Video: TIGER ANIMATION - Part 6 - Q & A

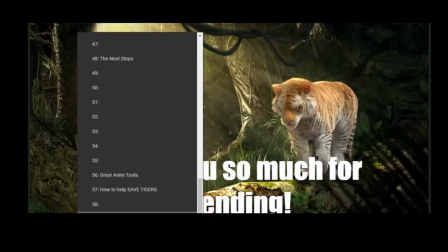4:26 If you look at the shot, let me just really quick, it's really cute how she, so bubble tea, my tiger,
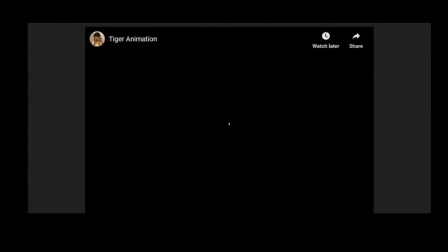4:33 not my tiger, my cat, she's very like light-footed.
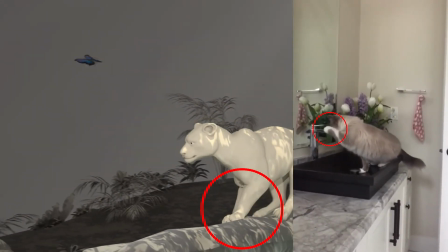4:39 She'll always pat on things before she steps down.
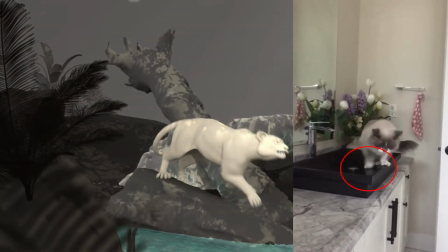4:43 So you can see this happening right before the tigress is about to jump. she
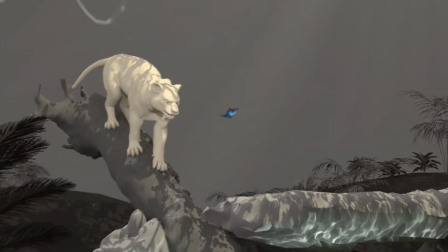4:51 pats the the wood and that's exactly what bubble tea does right before she like walks onto something just because she's really scared of things i guess
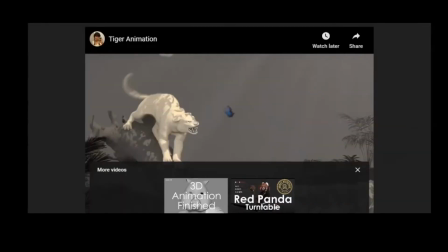5:03 yeah so i guess like animating bubble tea that would be that'd be a dream too and um you know finding those little personalities and behaviors to add into your creature your character just makes it feel more uh real like with the you were
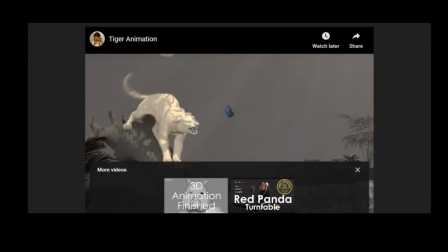5:18 saying with the foot placement yeah totally your character feel like it's a younger cat right like less experience in the world yeah trying to find its footing no
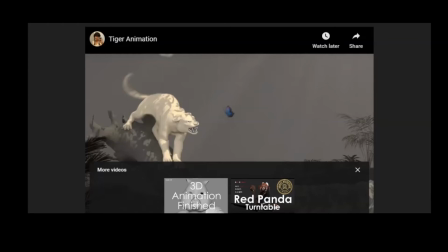5:31 totally that's so true and also like just like you said um i guess the age of the animal or creature matters a lot too on how it behaves
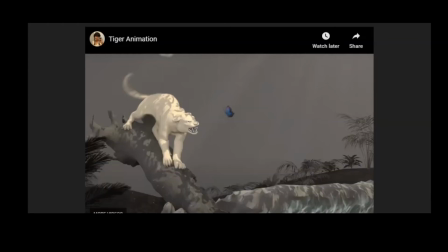5:41 yeah exactly yeah and this this great foot shake that everyone loves so much
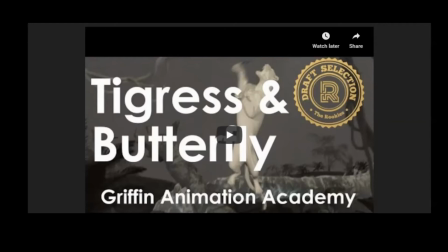5:47 everyone loves this foot shake and that was uh that was eddie's idea uh all cats do it i guess when they step into water especially house cats but this was a reference taken from a bobcat who jumps and uh
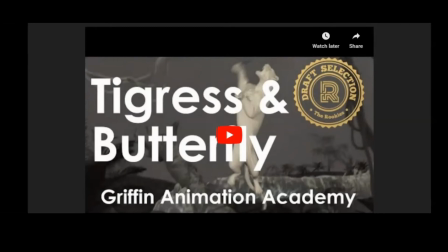6:01 lands halfway in the water and like shakes the paw it's really great yeah i also uh notice that my cats after yeah get out of the litter box they're like totally yeah yeah absolutely
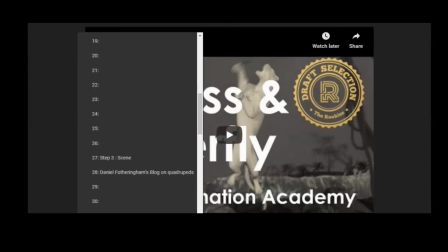6:15 what about um particular muscle systems like ziva or something yeah a few times is it worth that there are my scripts
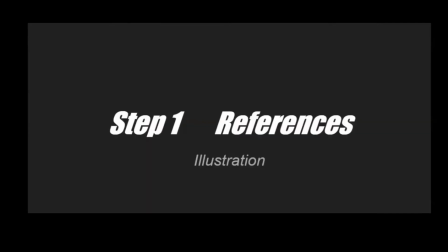6:25 um i guess like those uh like ziva would be much more realistic and And it would be much more like high def. So you'd have like, because I've seen, you work for Ziba, right? So, I mean, I'll just say what I've seen.
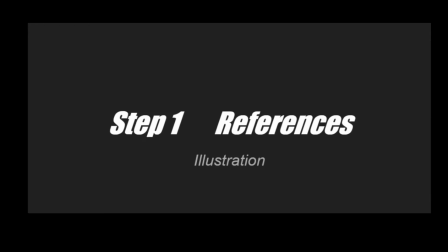6:43 So I've seen like how they have muscle and skin. And then they have like all the different, so they basically model out all the muscles. And then they have like overlapping muscles and stuff.
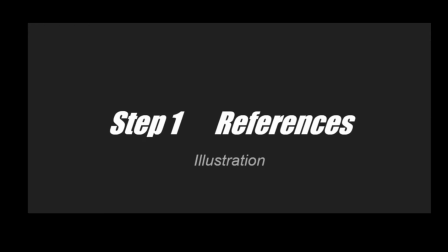6:54 And it all like, it's all very realistic. and of course the script you can make it like mimic the realistic aspect as well but um it won't match the same level so if you want to do it the next step and actually give it that kind of skin and muscle uh then definitely
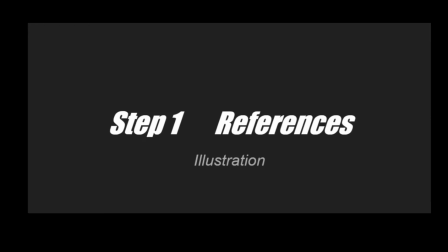7:13 go for a ziva but i just don't know how it works and i guess i'd need to ask someone who's familiar with the program or the plugin to um help me on the shot as well because i don't think i could do that myself yeah and i think ziva is a lot more
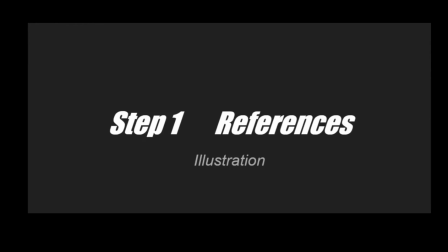7:32 expensive um the setup i think just for the tools itself uh requires a td creature artist and totally yeah yeah definitely like gets you the most realistic results absolutely yeah ziva does some crazy stuff if you
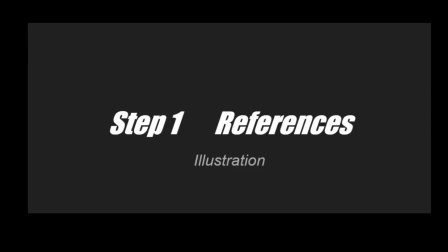7:51 uh want to look into it it's they've got really great like uh media or like really great video clips and then they have like great breakdowns on how it works and it's cool because they start from like the bones and then they build it up
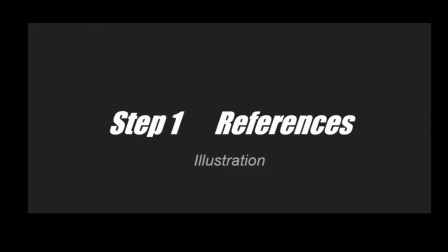8:06 with the muscle and the skin and like all the stuff which really brings the creature to life so definitely look into it if you're interested in like realistic creature animation yeah and your jiggle script is uh essentially a an affordable option for
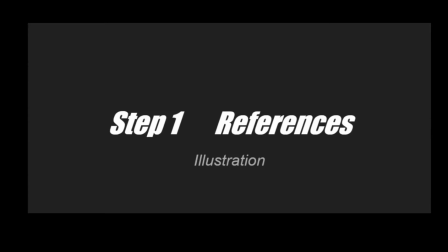8:26 absolutely yeah yeah it's um it's perfect for us where we can just grab it and throw it on and it gets you nice results it's not going to get you ziva results but it's going to get you another level to totally yeah yeah
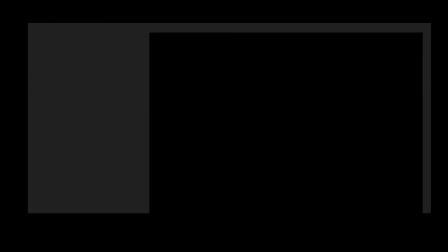8:40 yeah exactly and it's it's by donation So he only asked for one dollar,
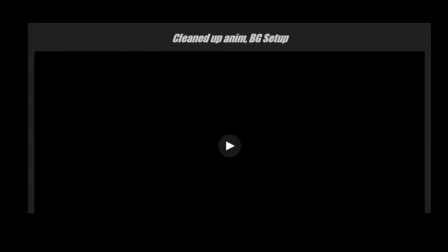8:46 but I obviously I would suggest giving a lot more than just one dollar,
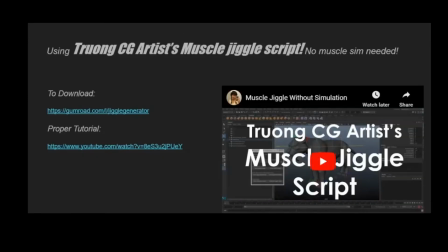8:53 because it's really a really great script. So you can just see how,
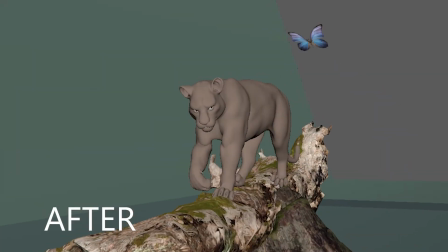8:59 like the before and after, there's such a world of difference, I feel like, to how real she looks.
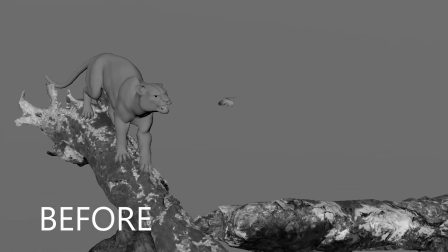9:07 the animation is exactly the same but i feel like after i add the jiggle it
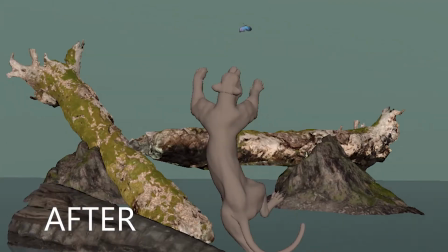9:12 just makes her look more like a like a grounded creature
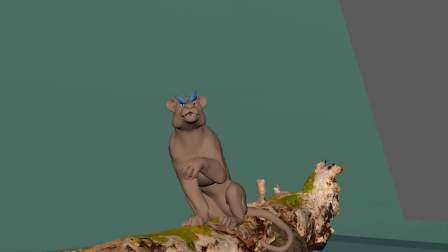9:18 yeah definitely um it just brings you into reality a bit more
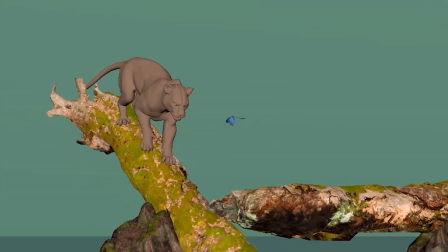9:23 totally yeah does uh anyone else have any other questions for alicia
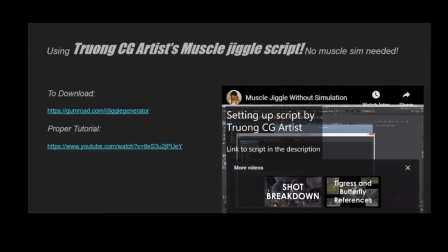9:31 what was your biggest difference this is from me by the way yeah what was the biggest difference for you in terms of starting this shot and your life after this shot? Oh that's crazy.
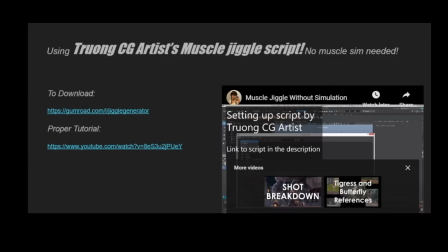9:45 Yeah like when I say that in a sense of being an artist are you more confident and did more opportunities come to you and things like that?